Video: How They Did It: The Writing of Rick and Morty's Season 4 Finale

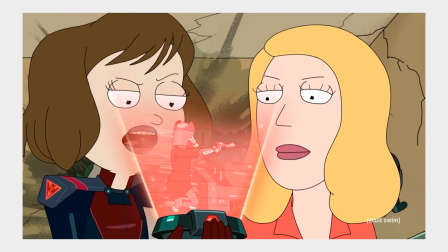7s
So I know that I said I would be gone for a while because I am moving, but if you guys couldn't tell already,
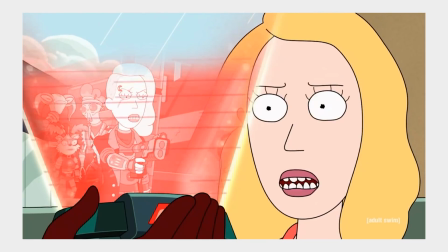12s
I am hopelessly addicted to making videos, and after seeing the season 4 finale of Rick and Morty,
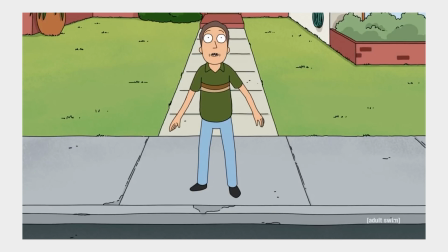18s
I knew I had to get back to YouTube. So, Starmort Rick Turn of the Jerry is a fantastic episode,
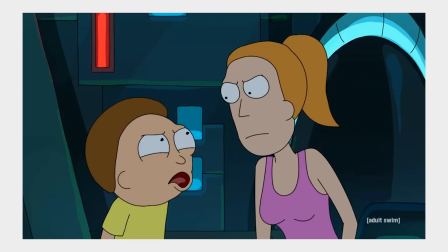25s
maybe one of the best of the series, and I know a lot of other people feel the same way.
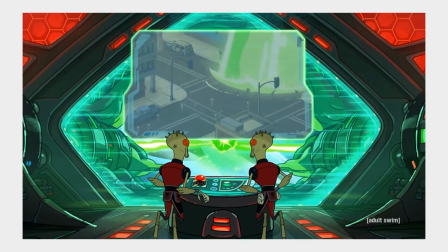30s
But why was it so good? Well, that's what this video is about.
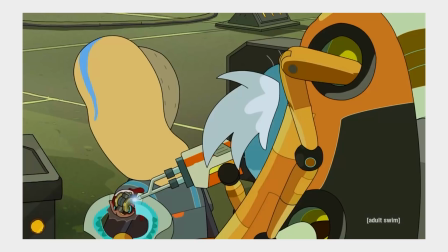35s
Because you can never have too many series, this video will start the How They Did It series,
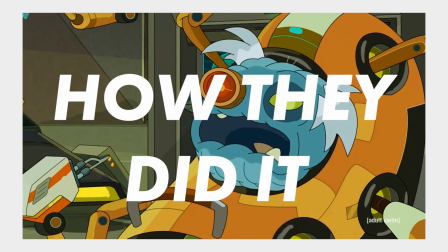40s
where I look at a single episode of television and break down all the narrative pieces that went into making it so good.
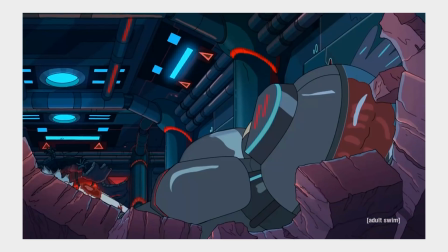46s
And I'm not just talking about an analysis here, I'm talking about giving objective labels to the narrative elements that contribute towards the climax and the resolution.
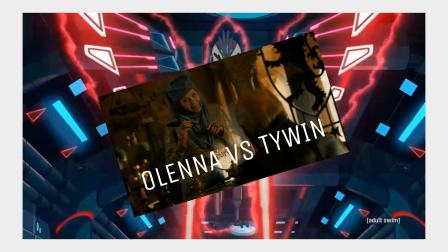55s
Think of a dialogue dive, but for a whole episode, and not just for dialogue.
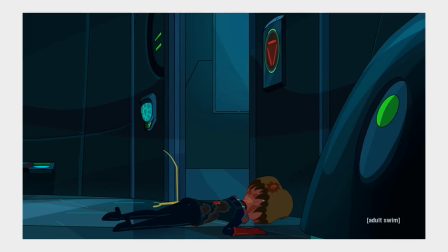61s
Okay, that might have been a crappy analogy, but I think you guys get the point.
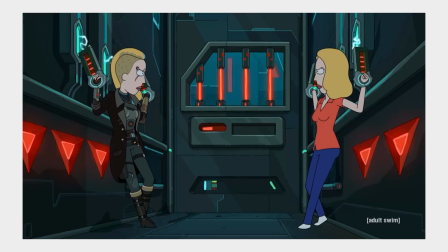64s
Anyway, this video is going to be long enough as it is, so let's get right into how they did it.
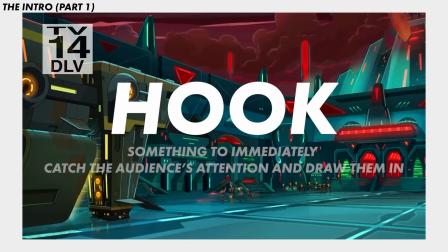71s
Like any good story, this episode starts off with a hook, something to immediately catch the audience's attention and draw them in.
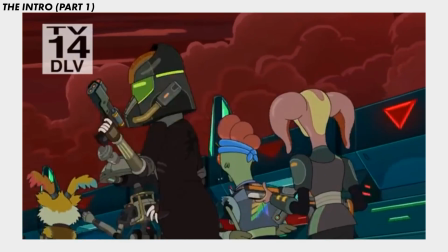78s
In this case, the hook is conflict, which is almost always a guaranteed way to get people's mouths watering.
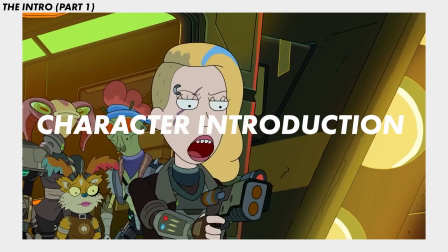85s
Here, this narrative's first major character is introduced, Beth. This acts like a mini hook in and of itself,
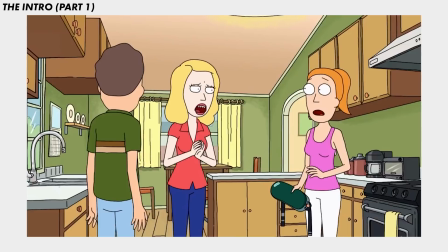92s
because the audience's expectation is for Beth to be a simple suburban housewife, not a space mercenary.
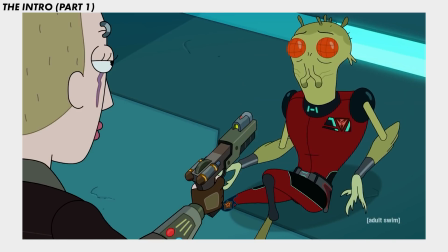99s
This simple incongruence causes wonder in the audience. Why and what is happening?
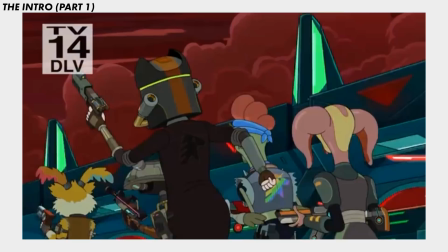105s
This then breeds further interest, which then means Dan Harmon already has us eating out of the palm of his hands.
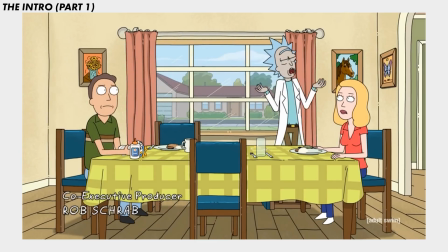112s
The next level of the hook is the revelation that the housewife Beth that we know is a clone.
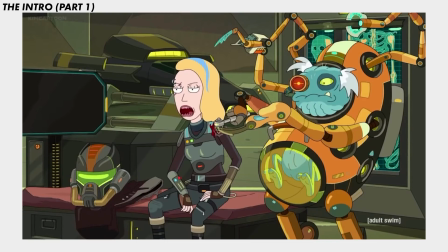117s Don't you ever miss Earth? I don't have to miss it. I'm technically still there. My dad made a perfect clone of me to take my place.
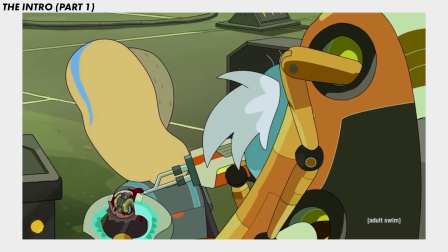124s
And that has huge implications for the audience's interaction with the rest of the episode.
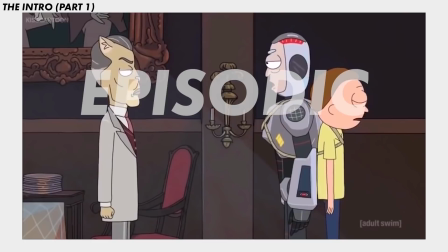129s
Rick and Morty has elements of both episodic and serialized narratives.
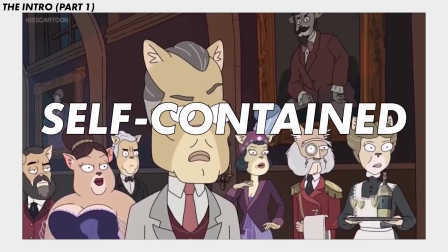133s
Some episodes of the show are episodic in that they are self-contained. None of the events of that episode have any bearing on any other episode.
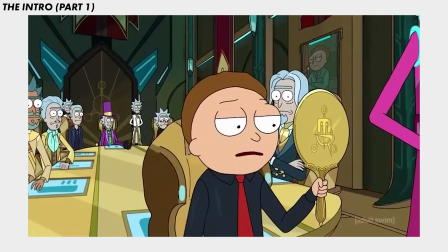142s
In contrast, the serialized episodes have pieces that connect and build off one another.
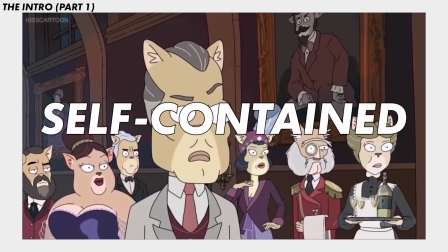147s
This is important because where standalone episodic entries have to do all the heavy lifting of constructing a narrative from the ground up,
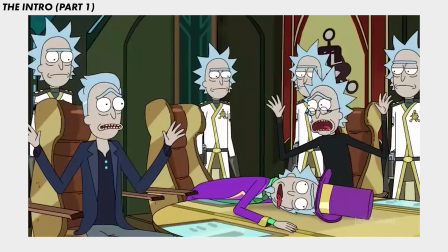155s
serialized episodes can bring in the weight and power of previously established narrative elements.
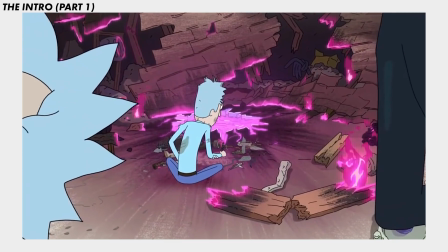160s
In simple terms, a serialized episode can spend less time constructing a story and more time telling a story.
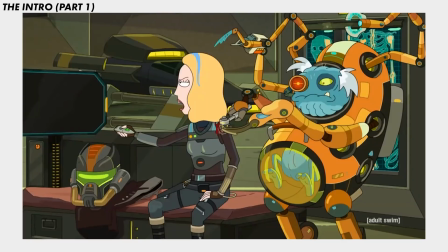167s
This all relates to Space Beth in two ways. First of all, her dialogue provides an answer to a question that was set up all the way back in Season 3, Episode 9.
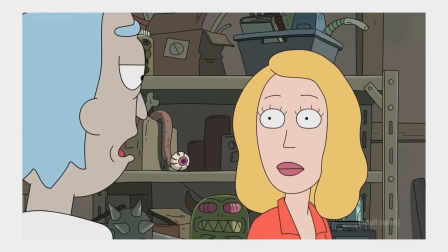176s I can make a clone of you. A perfect instance of you with all your memories, an exact copy in every way.
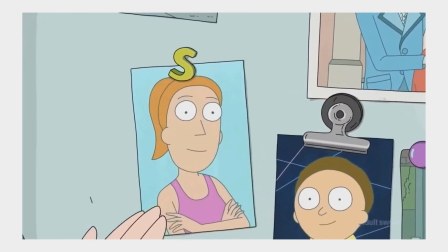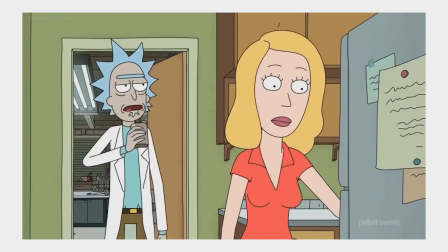188s Okay. I know what I want to do.
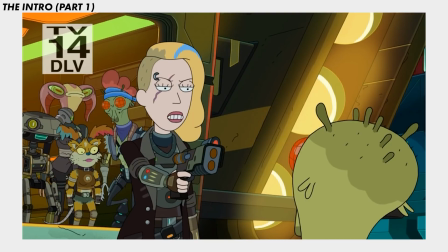190s
Now, the audience is given a course of direction on Beth's decision in that moment, in a super quick, efficient manner.
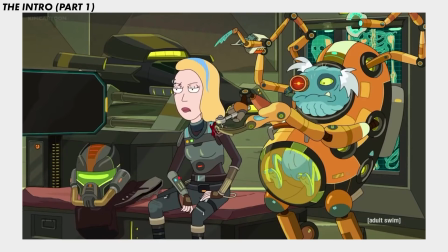197s I don't have to miss it. I'm technically still there.
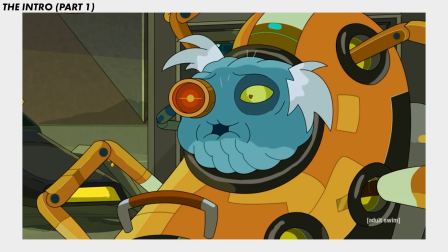200s
Secondly, in a more meta-narrative sense, this revelation establishes that the show is still willing to continue with its connected,
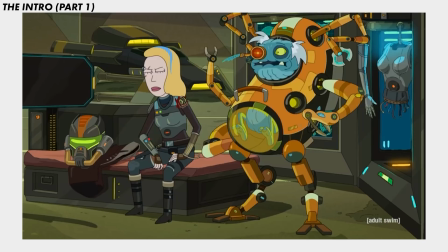207s
serialized plot lines, which came into question earlier in Season 4.
Yeah, you're right, Morty.
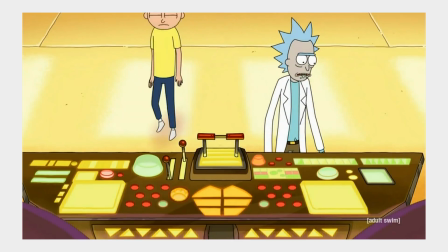213s We got all that meta-canon shit out of the way, and now we can just be ourselves.
Next comes the establishment of the inciting incident.
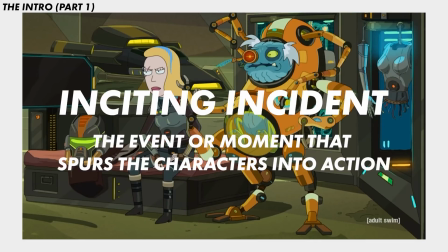220s
This is the event or moment that spurs the characters into action.
So if you do go back, what happens to the clone?
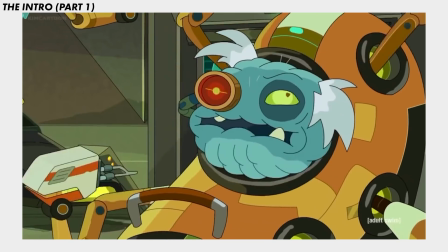227s Does it have like a proximity-triggered device in its neck? Who cares? Are we done?
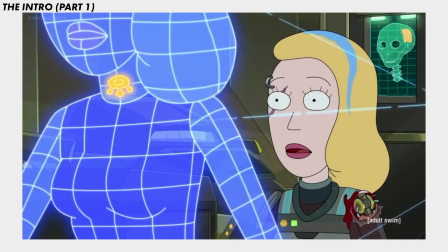231s Sure, unless you want me to remove the proximity-triggered device from your neck.
This again puts a question into the audience's head.
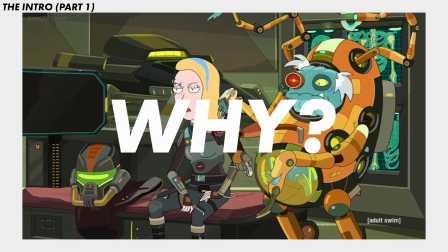240s
Why? Why is there a bomb? Why would Rick do this? The yearning for an answer to this question maintains the audience's interest.
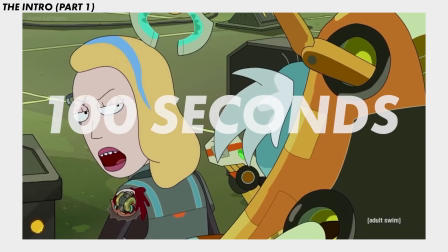248s
Keep in mind too, this all happens in about 100 seconds, all before the title sequence.